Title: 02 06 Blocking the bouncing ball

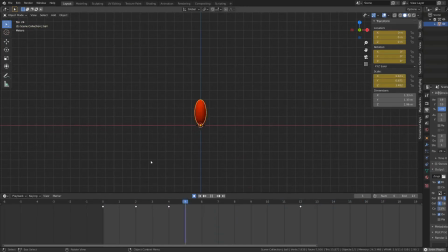[4:06]
Just by blocking those few frames, we start to have the feeling of the animation of the ball. And this is a very important input whenever we will be using the blocking method, is that you have to feel your animation just through those poses.
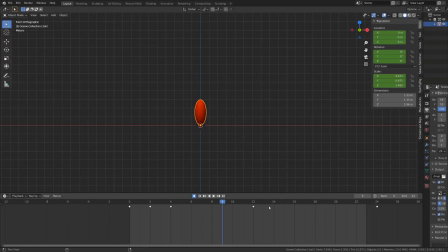[4:23]
As told before, frame 0 and frame 24 are supposed to be the same, so I will select frame 0, press Shift D to duplicate it and move it on frame 20. From frame 0 to frame 4, the ball is on the ground and then it's leaving the ground from frame 4 to frame 24.
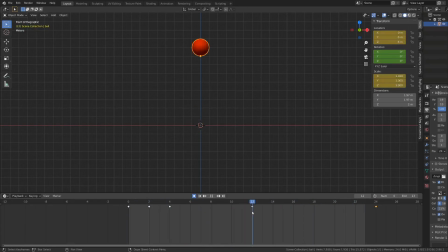[4:40]
Timing-wise, the ball should travel upward and downward almost evenly. So I can offset the up position to frame 14. This way we have 10 frames moving upward and 10 frames moving downward. As a more subtle detail pass, what we can do is
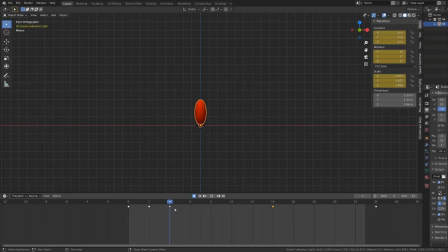[4:59]
slightly squash the ball whenever it reaches its top position. This slight modification will translate the inertia of the ball whenever it's slowing down to its top position. Currently, our blocking is bringing the minimum information we need to go to the next step.
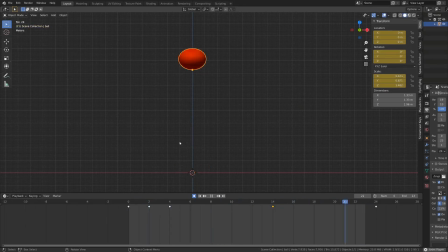[5:18]
All the extreme poses of the ball are keyed, and we have a rough timing. For this very specific exercise, it could be enough for me to go into spline, to go into the next step of the animation process.
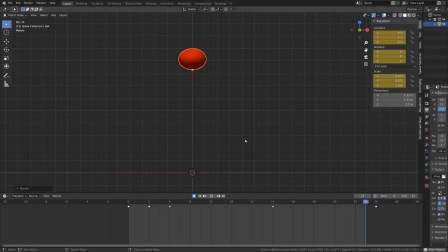[5:33]
But we can also input some more details into the blocking stage by inputting some intermediate poses or in-betweens. The in-betweens will help us figuring out the spacing of our ball whenever it's in the air.
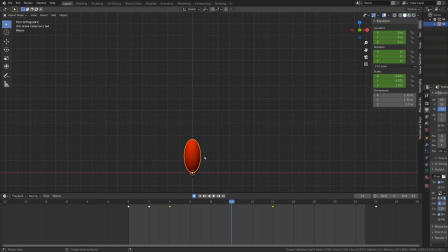[5:50]
Our ball is making a 8 meter high jump, so I will move it in between to 4 meter and I will clear the scaling. Now, depending on where I will move this keyframe, it will change the spacing of the animation. If I move this keyframe closer to frame 4 where it takes off,
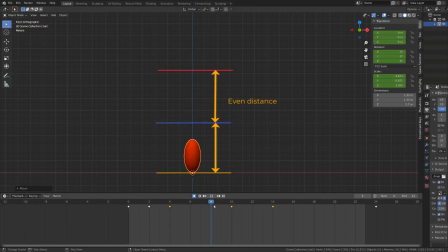[6:09]
our spacing will be larger in the beginning of the jump than it is whenever it's reaching the highest point. Meaning that on frame 7, the ball will go faster than on frame 10, which is what we want.
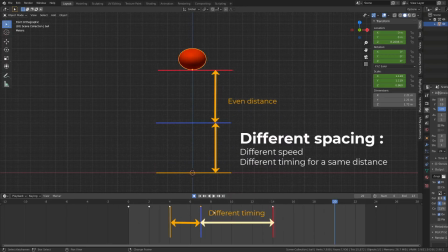[6:23]
Because the ball is leaving the ground at full speed, so it will reach its mid-air position before frame 9. And when falling down, it will be at full speed on frame 24. So it should be mid-air, closer to frame 24 than frame 14.
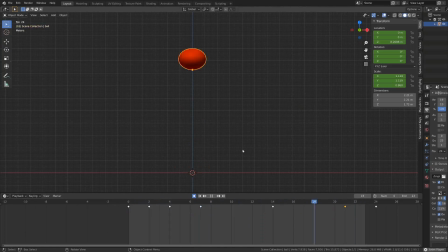[6:42]
I know spacing can be a bit complicated when you are on the blocking stage, and it will be way more obvious in the next video.
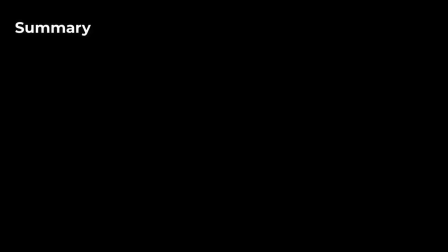[6:50]
To summarize, during the blocking stage, we keyframe the extreme poses, we make a rough timing pass, we can use breakdowns and in-betweens to input more spacing and timing informations. We can use squash and stretch to input speed and physical information.